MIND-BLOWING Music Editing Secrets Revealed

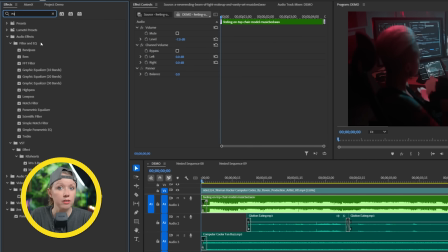To achieve this effect, let's add the parametric equalizer effect again,
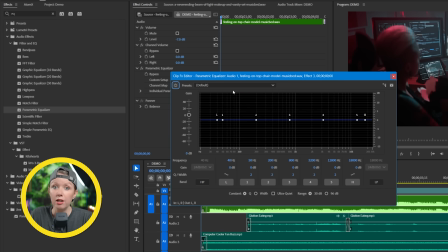but instead of choosing a preset, I'll click this LP button to enable the low pass filter.
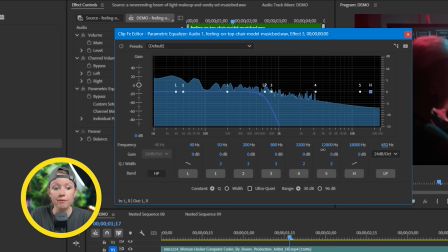This will let me cut out all the high frequencies. Here's a fun fact for you.
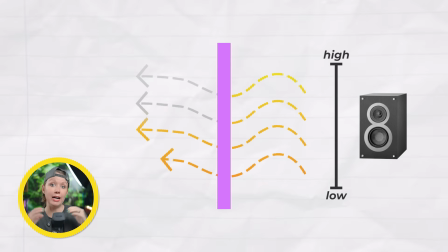Usually walls are great at filtering out the high frequencies, but letting low frequencies pass through. That's why if you're outside a club, you mainly hear just the bass going on in the inside, like Well, that was not a good bass imitation, but you know what I mean.
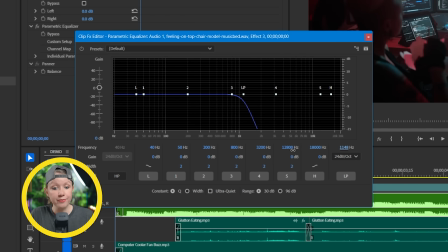So back at the equalizer, I'll drag my low pass filter to the left until it sounds right.
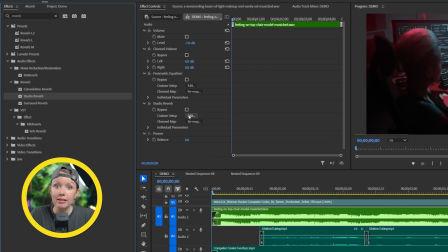Then let's add some reverb. I'll use the studio reverb effect this time, and I'll pick the room ambience preset,
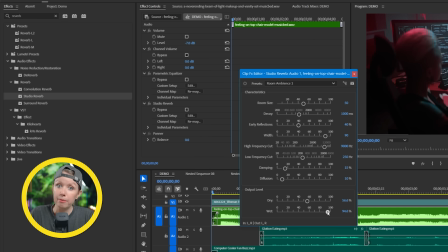and let's lower the dry and bump up the wet, and let's hear it.
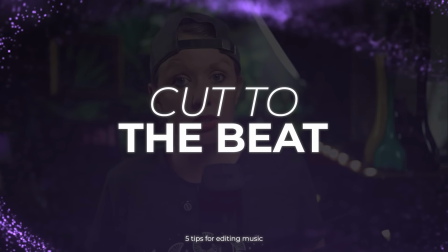Cutting to the beat of the song sounds simple, and it is often overused, which can make it sound cheap and uninspiring.
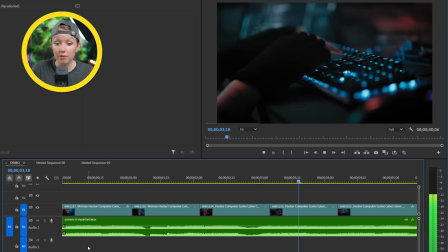As you can see from this, I had all the cuts line up to the main beat of this song, but that makes it so all the cuts have the exact same length. It's just repetitive. Let's fix that.
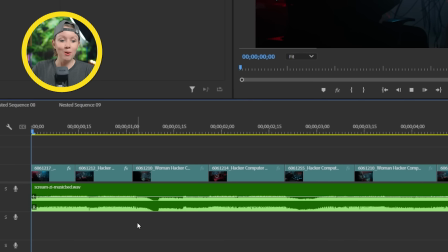Now it's much more exciting and interesting. What we did here was move some of the cuts to a different sound.
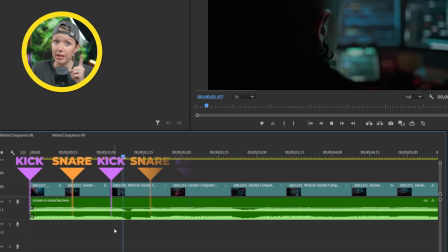For instance, instead of having all the cuts when the kick drum hits, I can sometimes cut to the snare sound instead.
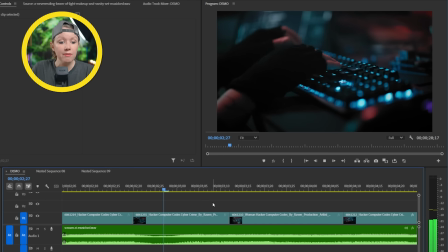Another trick to spice it up is to have a cut happen at a more random spot,
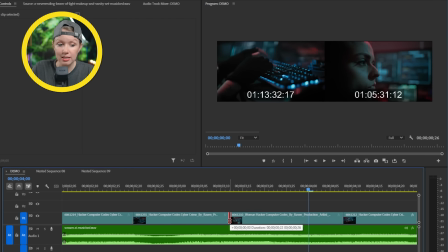but instead you time a movement in the shot sync to the beat instead. For example, when our character turns her head. Although you still want most of the cuts to happen on the beat, it's important to think about some variety here so that way the edit can feel more interesting. Another thing we can do to keep things interesting is to have a dropout moment,
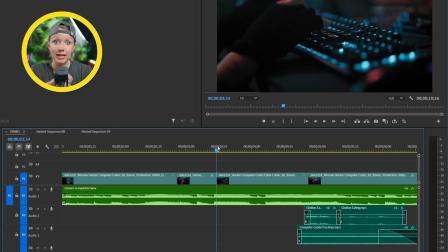which is basically cutting out the music track entirely at a moment to emphasize something.
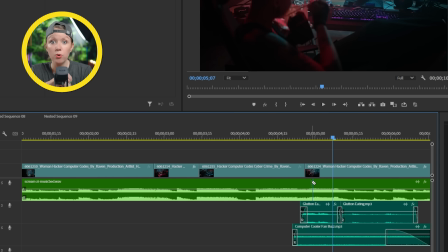And bonus points if the dropout happens at a beat drop or an impact point in the song to divert the listener's expectations.
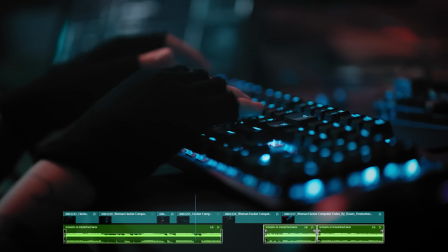As you can hear, after a dropout occurs, it's a good moment to switch to a different part of that song or introduce an entirely new song. For our last tip, it's time to become a DJ, baby. Oh yeah, that sounds so bright. Come on, Troy. I was trying to be Charlie XCX. Anyway, all the songs that you've heard in this video are from Musicbed, and as you can tell, their song selection is fantastic.
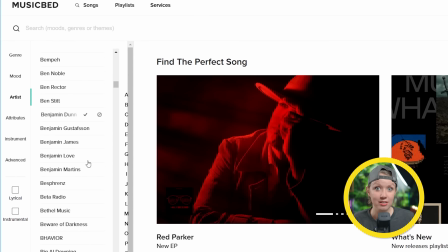All the tracks on Musicbed are for artist by artist, and that's why they feel so authentic and emotional. And fun fact, Musicbed actually accepts less than 1% of their submissions, so you know that they have good stuff.
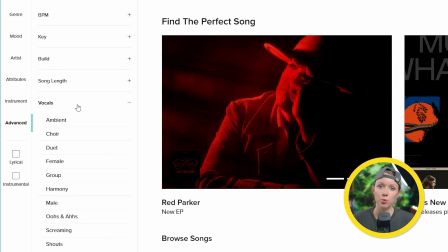Since me and my team switched to Musicbed,
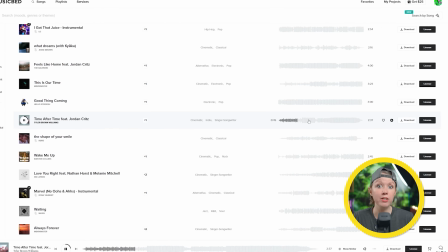we've been able to tell better stories and make our videos feel higher quality just because we have higher quality music.
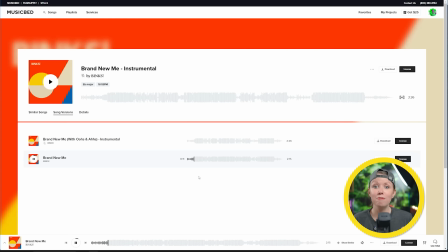Who would have thought? So it doesn't matter if you're looking for that next pop banger to make your vlog
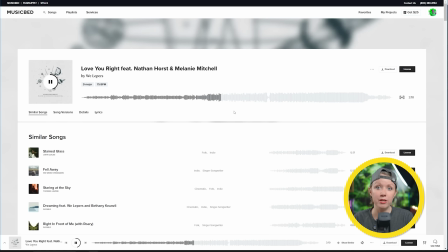come to life or a cinematic masterpiece for your next short film. Musicbed has it all. And we can't forget about their AI search by song feature, which is my favorite way to find the music I need. So you can give Musicbed a try by using my link below to get a 14-day free trial. And big thanks to Musicbed for sponsoring today's video. And now it's time to get back to DJ time.
You want to guess the color of my undo. You wanna put it in your You can see I quite like that song.
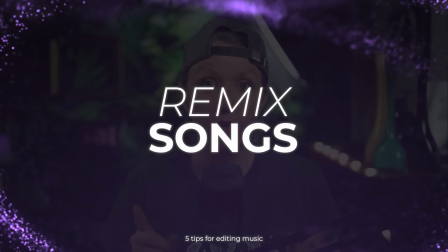So now let's talk about remixing songs. And there's no better tool to do it with than the remix tool inside of Premiere Pro.
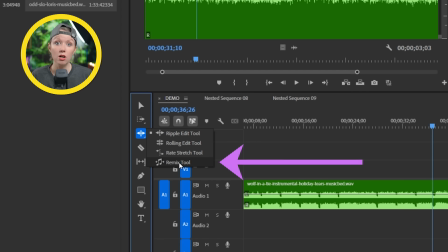This tool is great for making a song longer or repeating a loop.